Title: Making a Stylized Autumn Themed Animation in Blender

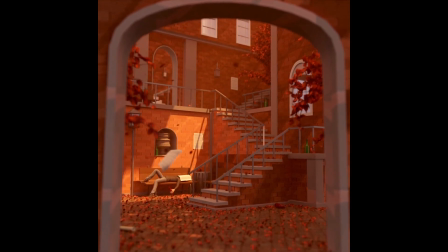Hi guys and welcome to Polygram. In this video I'll show you how I created this stylized animation using Blender.
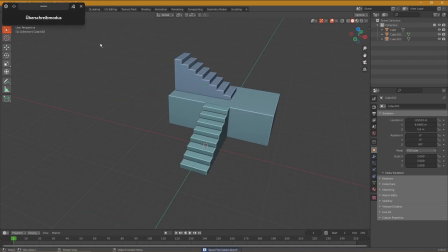Now this scene was more of an experiment and really exciting for me because it was my first time ever using Substance Designer.
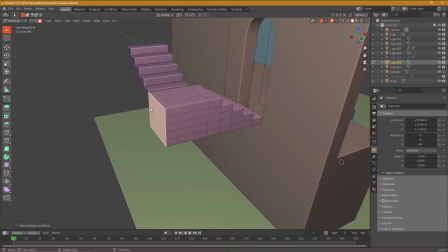As always, I started modeling the big objects of the scene, like the stairs and the buildings,
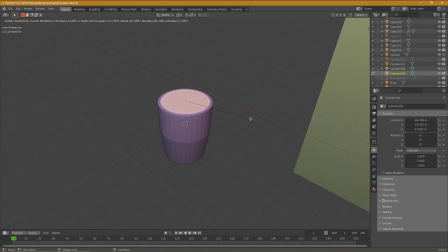and then I moved on to the smaller objects like the bench, a trash can and a lamp.
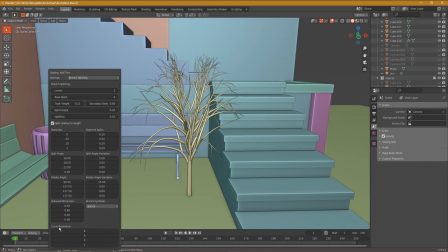For the trees I used the free sapling tree gen add-on, and then I just placed them where I wanted them to be.
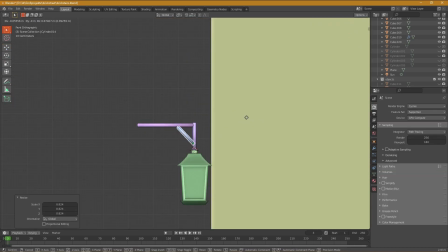After that I began making the smaller objects. So I made this railing, a lamp which hangs from the wall, and this stone thing.
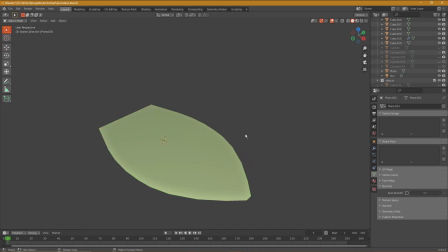Then I made the leaves for the trees. So I made them with a pretty high poly count, which works for a render like this,
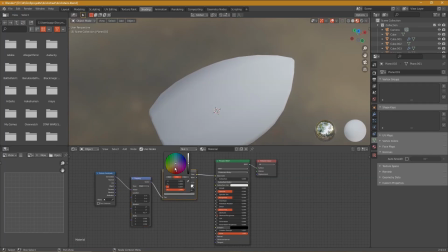but probably not if you want to make a tree for a video game, for example. For the texturing I used a simple color ramp to make this nice gradient.
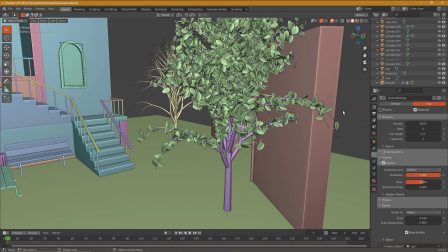When that was done I used a particle system to put them on the tree.
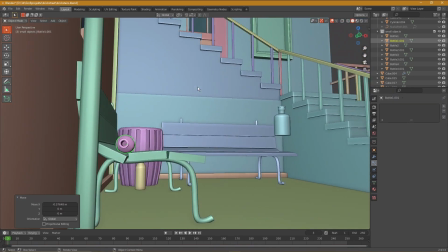And for some extra detail I made this variation of bottles and placed them around the scene.
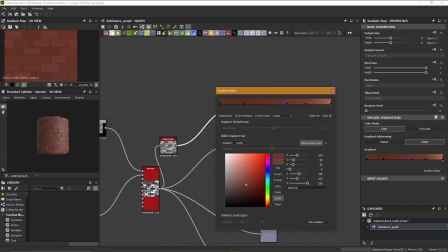Then it was time for the texturing. And for the brick and floor material I used Substance Designer,
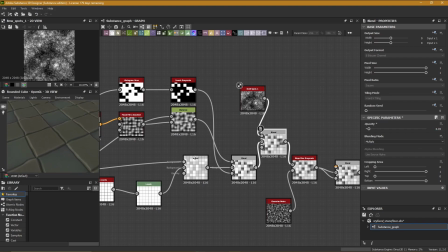which took a while because I've never used this program before and I had to watch a lot of YouTube videos.
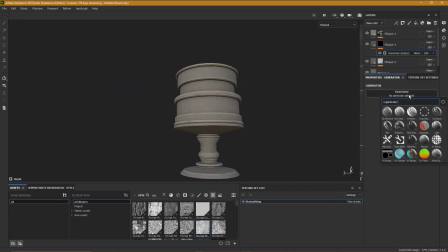For all of the other objects I used Substance Painter to texture them.
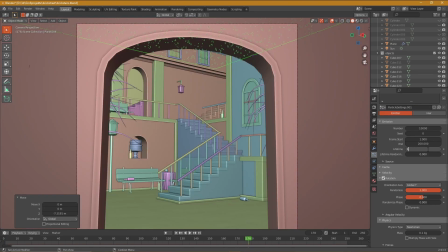Then I wanted to have falling leaves, and so I made a big plane on top of the scene and made it amid the leaves.
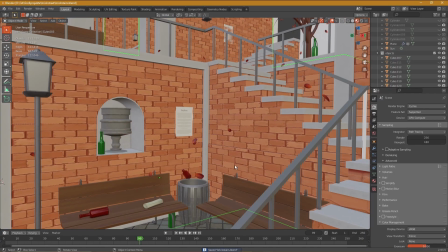Then I made some flyers using Photoshop and put them on the walls,
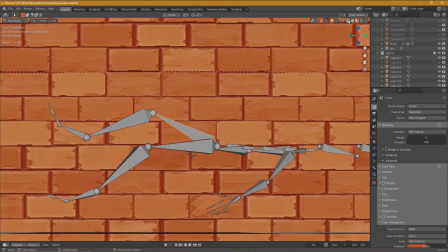and to give the scene a bit more life I downloaded a character from Mixamo and placed it on the bench.
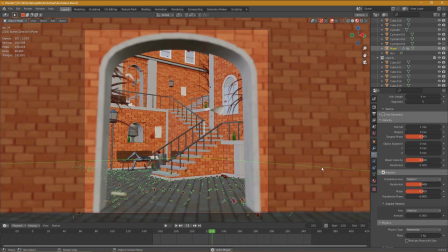Then for the finishing touches I created some wind and animated some floating flyers,
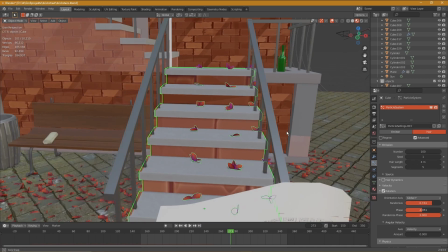and then I used particle systems to place some leaves on the floor and the stairs.
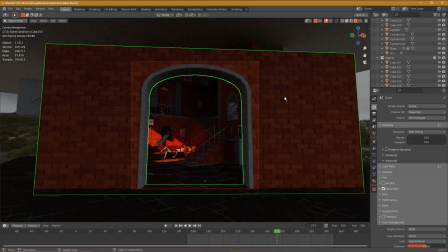And finally I added a volume and I made this plane with a hole to make the sun shine exactly at the sleeping dude.
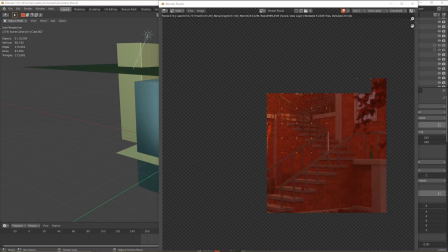I played around with the lighting for a pretty long time until I finally found something that looked okay, and after about 15 hours of rendering it was finally done.
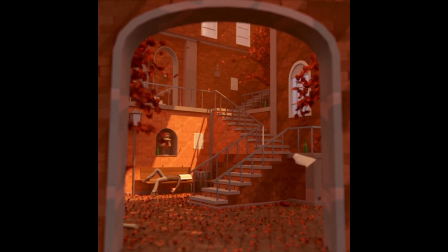Thanks for watching this video till the very end, and I hope we see each other again pretty soon.